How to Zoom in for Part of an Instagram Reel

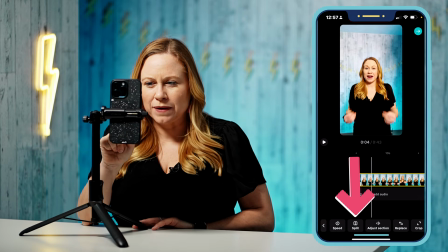And the way you do that is by using the split button. By pressing that split button, wherever that white indicator is, it's going to make a cut.
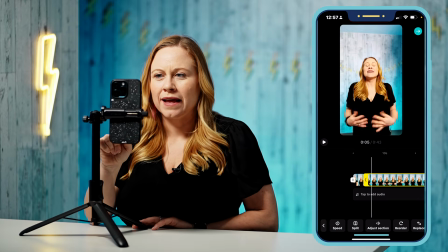It's separating this first clip from the second clip. And so say I want this to be another clip.
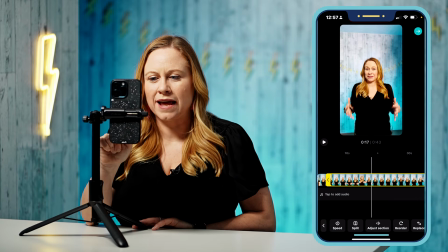This is, I listened to it, and this is the next clip. So I'm going to put another split here. And say this is actually a mistake that I make that I don't want to include. So I'm going to look at the mistake, and then I can either just move the indicator lines,
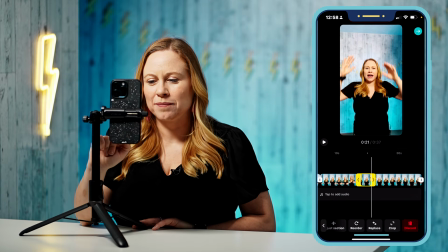or I can make another split, select that clip, go down and delete that clip so that part is gone. So here's that part, and let's say I want to split it again, Let's say we want to zoom in for just a couple words here.
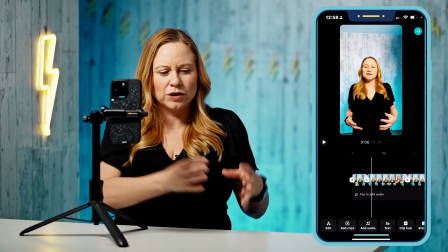So it basically looks like you have rather than one long paper, you have all these little papers in groups.
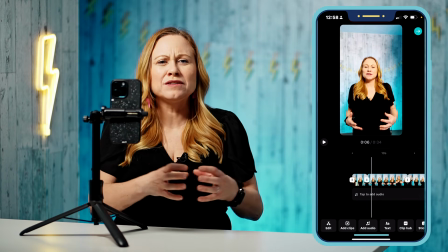And what this allows you to do is it allows you to change that particular section at a time.
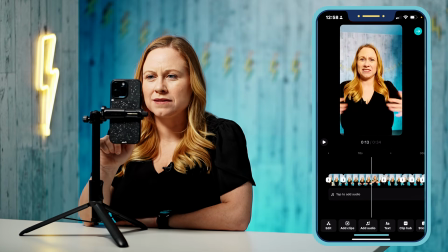So say because I'm talking about my hands and I move in and out, I want to keep this wider,
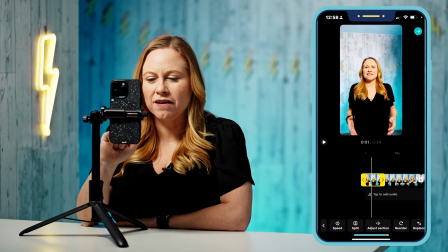but if I want to zoom into this part, I just click on that clip and then I'm going to go into crop over here.
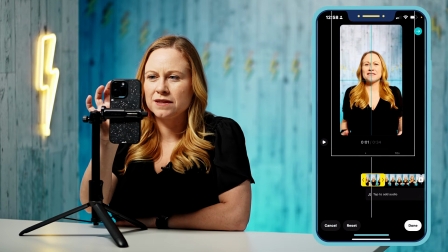I'm going to pinch my fingers and I'm going to zoom in on here,
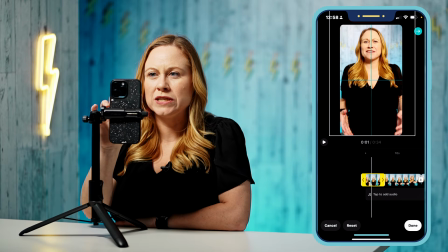and I want to also be conscious about my head, so I don't want to move my head all the way to the top.
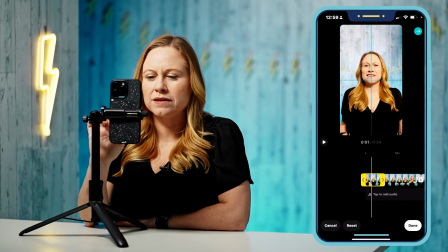I want to keep it around the same place. So you see it's a little higher.
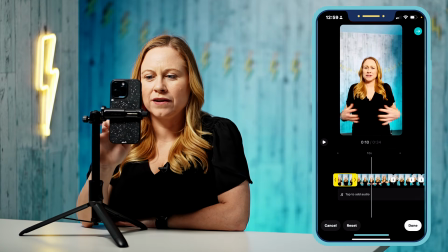I keep it around the same place. There we go. And then I can go to this clip, and then let's say we want to zoom in again on this clip.
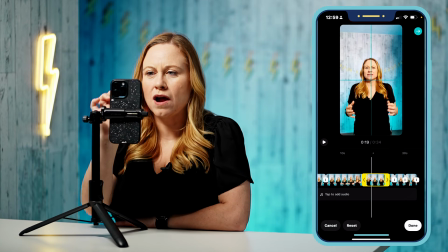So the same kind of thing. You select crop and then you zoom in.
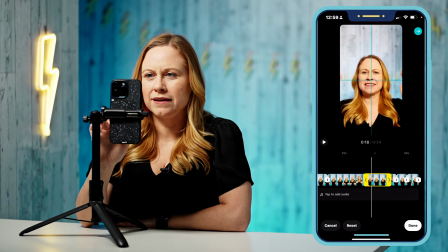Keep making sure my head is around the same place. By having your head around the same place, you can see when you edit it together, it doesn't look too forced.
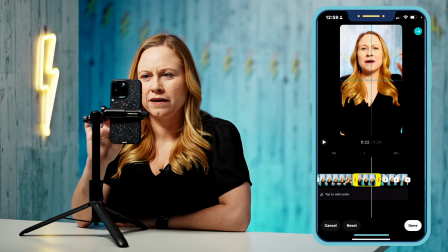If I were to move this and have my head up here, so when you're watching and it goes from bottom to the top,
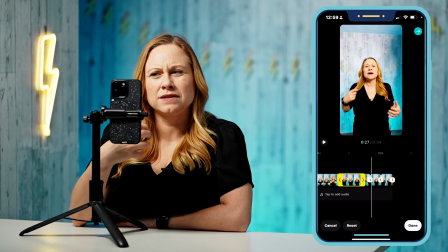it is too much of a movement and it makes it harder for you to concentrate on it.
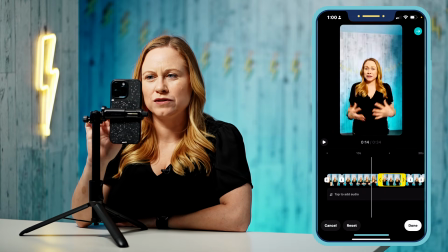So you want to keep the head at about the same level. You just want to zoom in. This is also going to help you if you want to add captions.
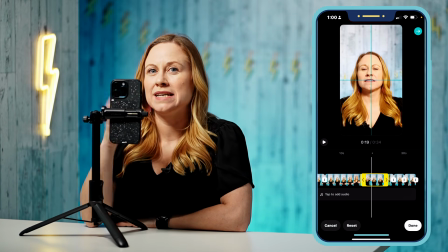That way you know you have an empty area to add captions too.
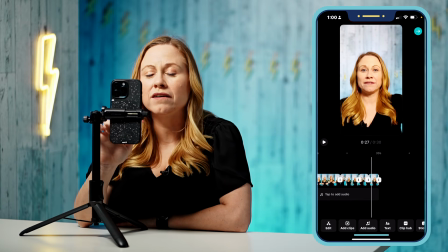If you see here, like some of these clips are too small, and instead of clicking on the clip, I click between the clip, and this is going to allow me to do a transition.
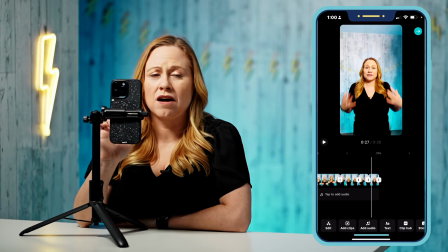I can just click off of it to get rid of that. If it's too small to actually click on it, what you can do is you can pinch this and extend the clips so that it's easier to click on the clip,
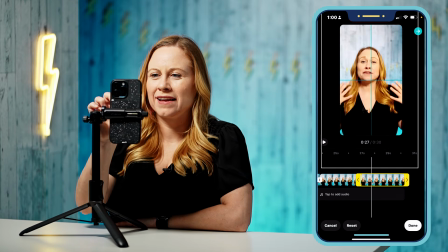and then now I can go in and I can crop, and I can crop in. Let's say I want to make that part really important.
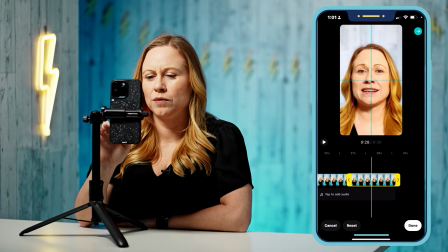Let's say those couple words I want to make really important, and then I want to go back zoomed out. So I click back on this one, crop, and then let's zoom it back out.
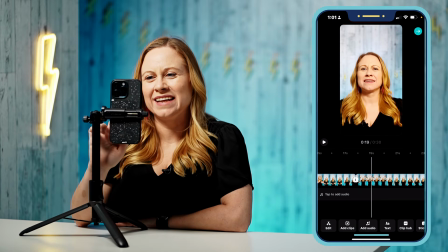And there you go. Now I have a clip where it is filmed with one video, but it's already more engaging,
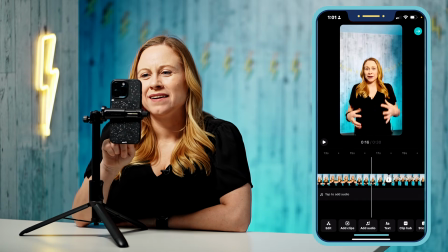and I go from something tighter to something wider to something tighter to something wider. Are you an entrepreneur ready to take your business to the next level, but when it comes to Reels, you don't know how you can use them to grow your business?
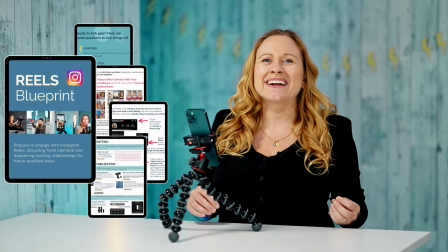Well, I've created the Reels Blueprint, which is going to guide you through the gear and the strategy behind using Reels to grow your business.
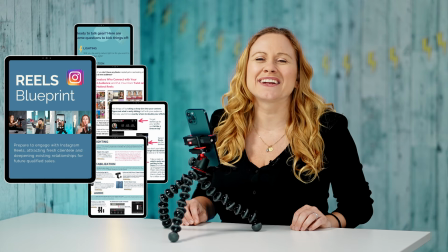Download my free Reels Blueprint now. And that's a wrap.
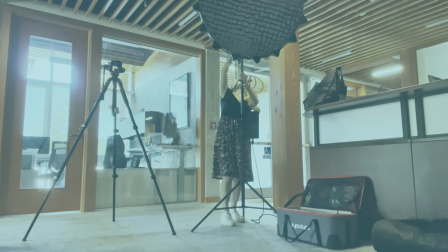If you enjoyed this video, make sure you smash that like button, or better yet, subscribe.
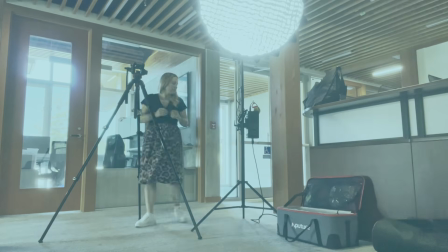If you want to dive deeper, I have an amazing freebie that's going to transform your business. So download that now. And remember, messy action is always better than no action.
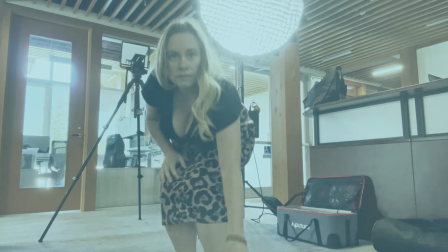Till next time, peace.